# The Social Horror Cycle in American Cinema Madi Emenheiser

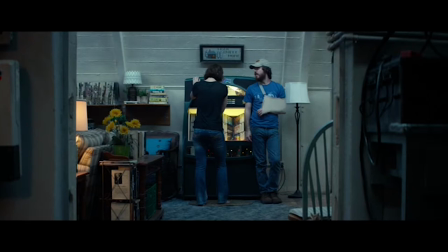The physical space of the home and the way that it's shot in these films helps convey the anxiety of the situation.
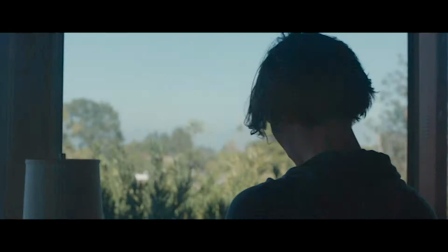The cold lighting makes 10 Cloverfield Names Bunker seem especially uninviting, while the voyeuristic camera in The Gift conveys the feeling of being spied on.
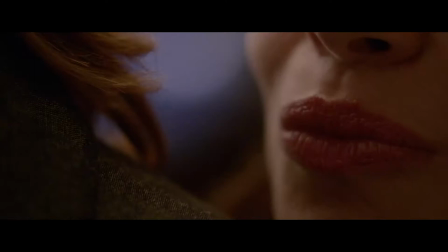The sound design in The Invitation heightens domestic noises to the point of a traditional horror scare cord.
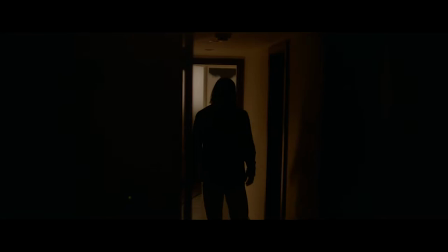Cinematography is also used to make the spaces feel claustrophobic and confining, while the composition traps characters further in frames within the frame.
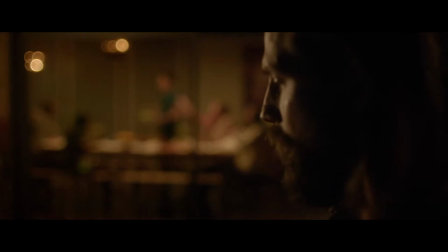Karin Kusama relates her use of the camera to the theme of suspicious politeness.
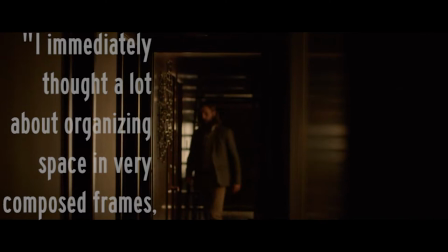I immediately thought a lot about organizing space in very composed frames, and I strove to trap the characters in certain visual arrangements.
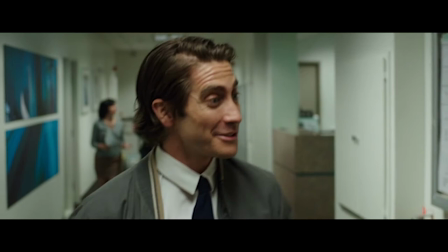Thus, the feeling of being trapped in a space due to social conventions is translated visually.
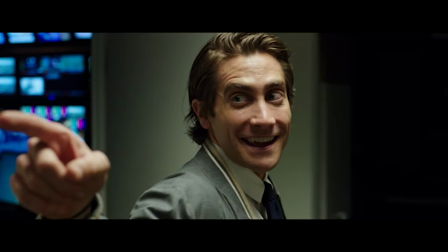This is not the only way that these films make their audiences uncomfortable, though. Mannerisms and speech patterns also play a large part.
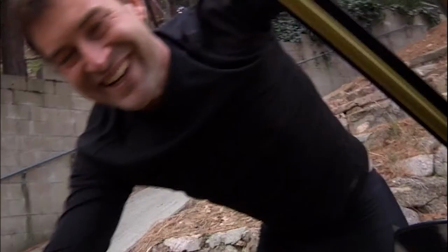Mark Duplass and Patrick Bryce, creators of Creep, say, We were very interested in how you meet people and don't quite understand what's up, But you start to get signs.
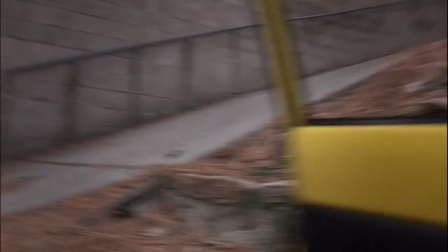For us, that was intense eye contact, lack of personal space, oversharing, maybe a little too much love here and there.
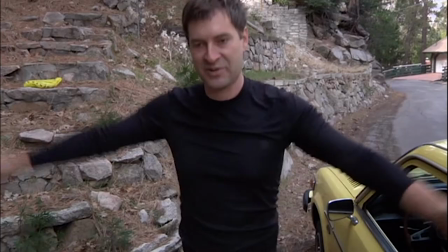I feel like we should just do this right now because at the end of the day, it's going to be normal. Oh, okay.
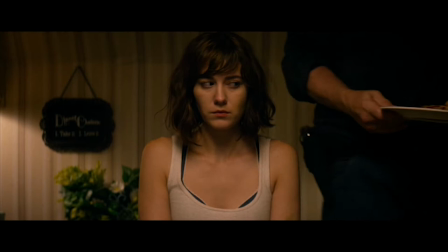Trust me, that's not going to be anything weird at all.
And that's another main theme that brings all of these films together under the social horror banner.
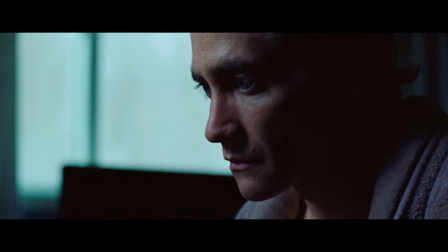The suspicion. The idea that something's not quite right, even though on the surface it seems like it is.
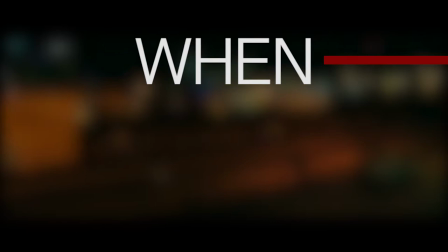Most horror films focus on when. Social horror focuses on if.
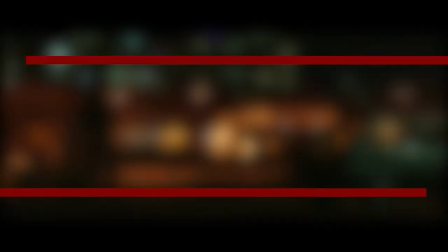And when that if is confirmed later in these films,
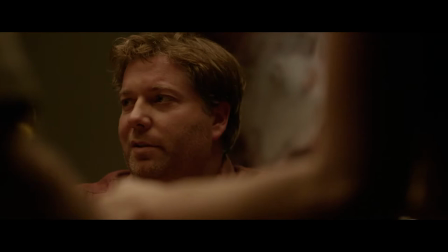they tend to shift from primarily using the conventions of social horror to putting the conventions of their secondary genre at the forefront.
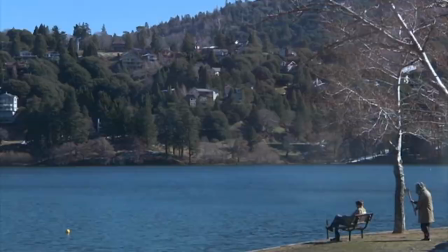While that's horror for The Invitation and Creep, for 10 Cloverfield Lane, it's science fiction.
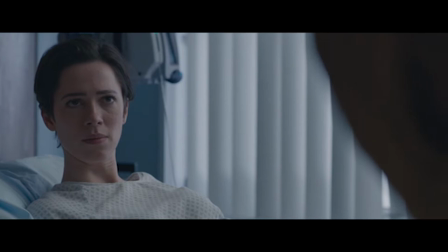For Nightcrawler, it's a thriller, and for The Gift, it's a melodrama.
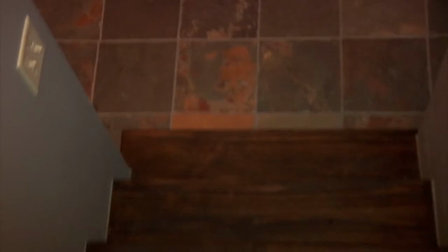These films are working through a lot thematically, but it can be difficult to pinpoint exactly what they're mediating because the cycle may not be complete.
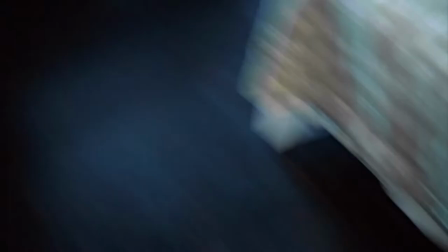To help clarify what societal anxieties social horror is working through, I turn to an enduring aspect of the horror genre, the monster.
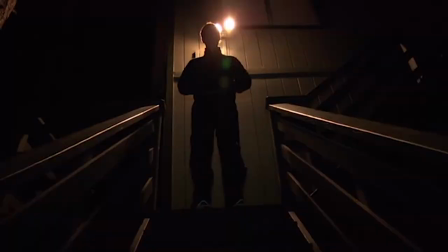The monster is often used as a metaphor for a particular fear or anxiety, but its main purpose in the narrative is to disrupt the status quo.
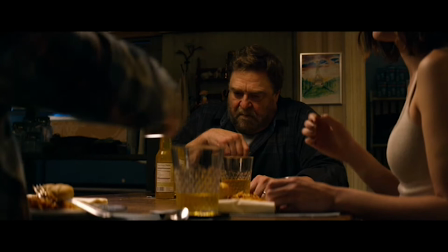If that's the case, then the if question that these films ask is based on the audience wondering who the monster is, the guest or the host?
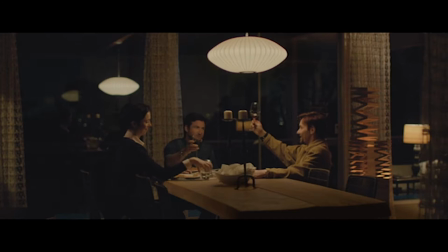The answer in all of these films is ultimately the host, and I don't think that's a coincidence.
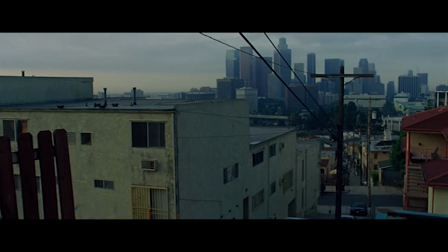The home is an extension of the host, homeownership is the centerpiece of the American dream, and the home can be seen as a microcosm of society as a whole.
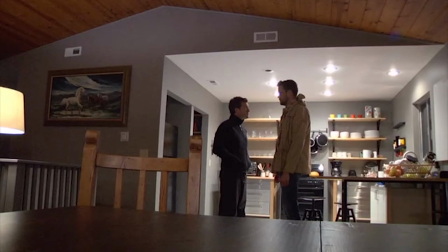These films do not imply that the home is evil in and of itself,
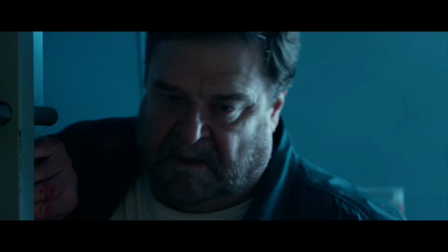but that its use as an oppressive institutional structure can simultaneously confine and exclude people, trapping them, literally and metaphorically, in its grasp.
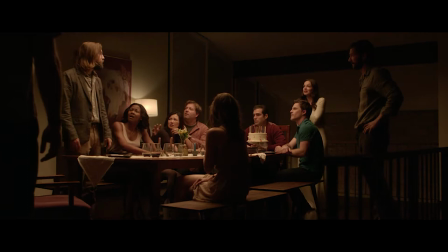But the guests in these films are eventually forced to fight back in order to resist the confines of this institution and, in some cases, simply stay alive.
I'm sorry, I'm sorry, we should go. No, no, no, no, something very dangerous is going on here, and nobody's talking about it, we're all just ignoring it, because David brought out some good wine.
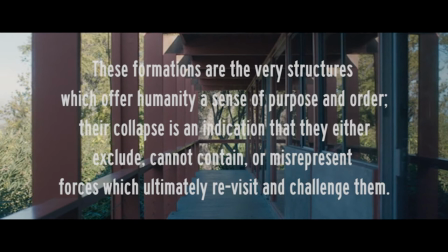As film theorist Paul Wells explains, these formations are the very structures which offer humanity a sense of purpose and order.
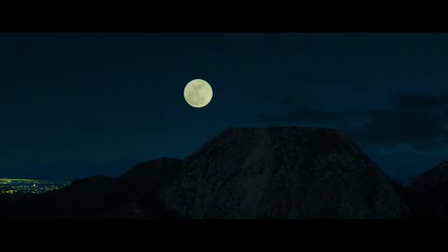Their collapse is an indication that they either exclude, cannot contain, or misrepresent forces, which ultimately revisit and challenge them.
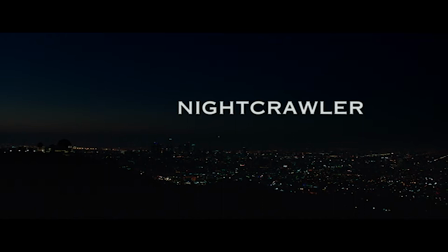And here's a good time to discuss Nightcrawler. It's a film dealing with the same issues, but from a different perspective.
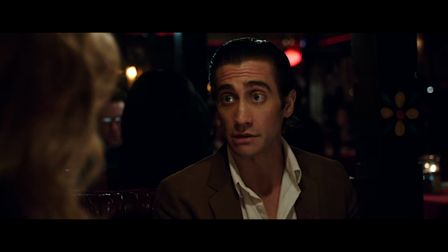In Nightcrawler, the metaphorical monster succeeds. In fact, he's the protagonist of the film, Lou.
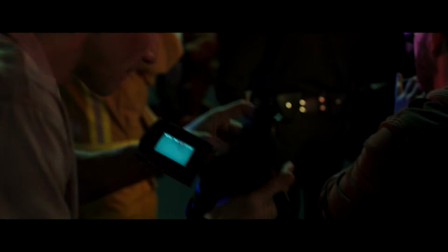Lou is looking for a career when he discovers nightcrawling, a job where people record footage of the police responding to accidents and crimes and sell them to news stations.
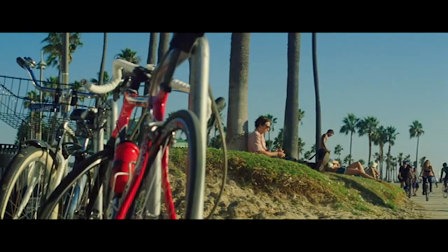Writer-director Dan Gilroy talks about the character's success story in the film.